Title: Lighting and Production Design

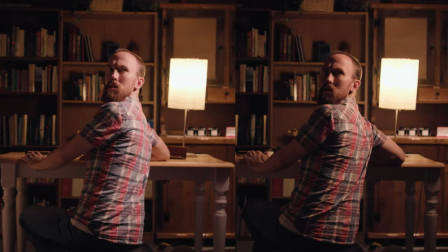(3:23)
There's a lot of this like brown wood in the background the lampshade I was using was
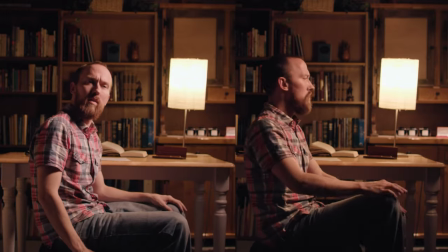(3:29)
Very tan tint to it that was causing the cast that way So matching your light to match your practical is also really important And then I switched the light to the other side just to try it
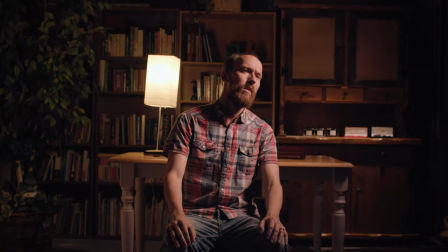(3:41)
out Now this is this was something I really wanted to point out So I had the practical on frame left and then I had my main source
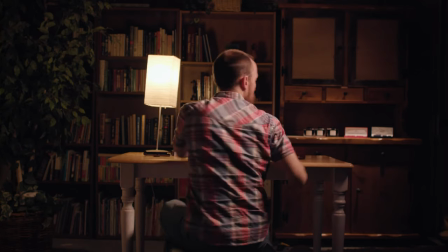(3:49)
light on frame right and this to me is another thing that I did as a beginning filmmaker was I would I would just like oh I'll just light it from this side because it looks better not taking into account where my practicals were and when you actually take into account where the
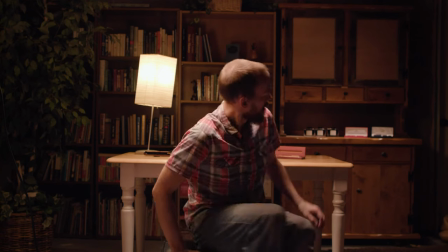(4:05)
practicals are it makes it look much more natural so if we look at this one which I believe is just the top light yeah it's just the
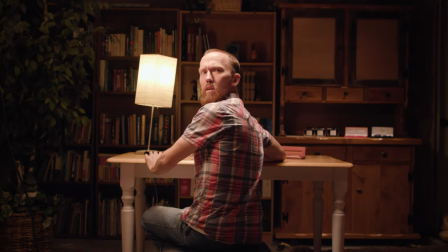(4:12)
top top light this one looks far more natural because look at the side of my face here.
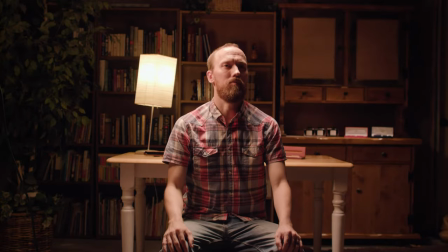(4:18)
It's all lit up on the left side and it looks like it's all coming from that light, giving nice shadow on the other side of the face. Production design is gonna sell your piece better than anything else. Better than any camera you use, better than any lights you use, honestly. I put huge emphasis in production design because what's in front of the camera is what people are seeing. If your sensor isn't getting 15 stops of dynamic range or isn't the best in low light or whatever it may be, like if your production design is awesome and you have enough light to make the scene look decent, it's going to do wonders than having all the lights in the world and having crappy production design.
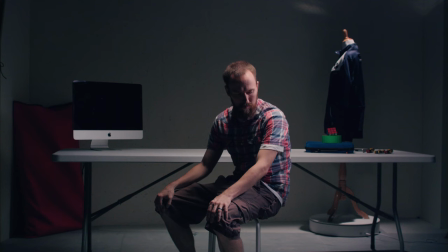(5:04)
It's just not going to sell your scene. And again, I'll take you back to my original setup, you know,
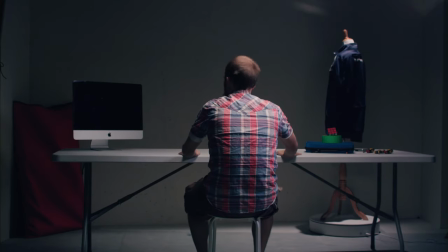(5:10)
if I was going for a very period piece with this versus,
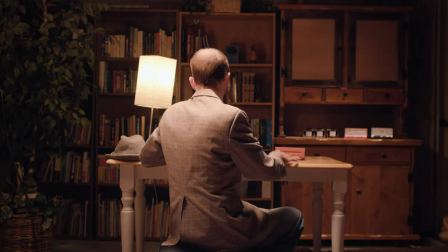(5:17)
you know, me an actual costume in front of a full-on What looks like sort of a library a home library or something?
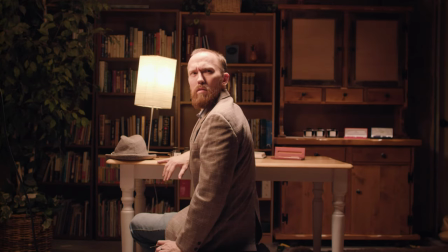(5:26)
big difference or you could throw yourself in a chicken soup and
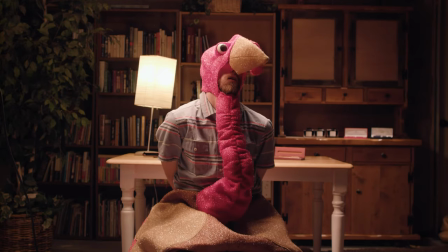(5:30)
Do that too it gives you a completely different scene But you know, it's whatever you feel in your heart. Whatever you feel is right. Anyway, I really hope that was helpful. It was really fun for me to just go and and set up some lights again down in, you know, just for for funsy down in my basement. Kind of work on some lighting. Got to tweak a bunch of stuff, play with it. It was really really fun. So if you like the video, please subscribe. I got more videos like this coming and And again, thanks for watching.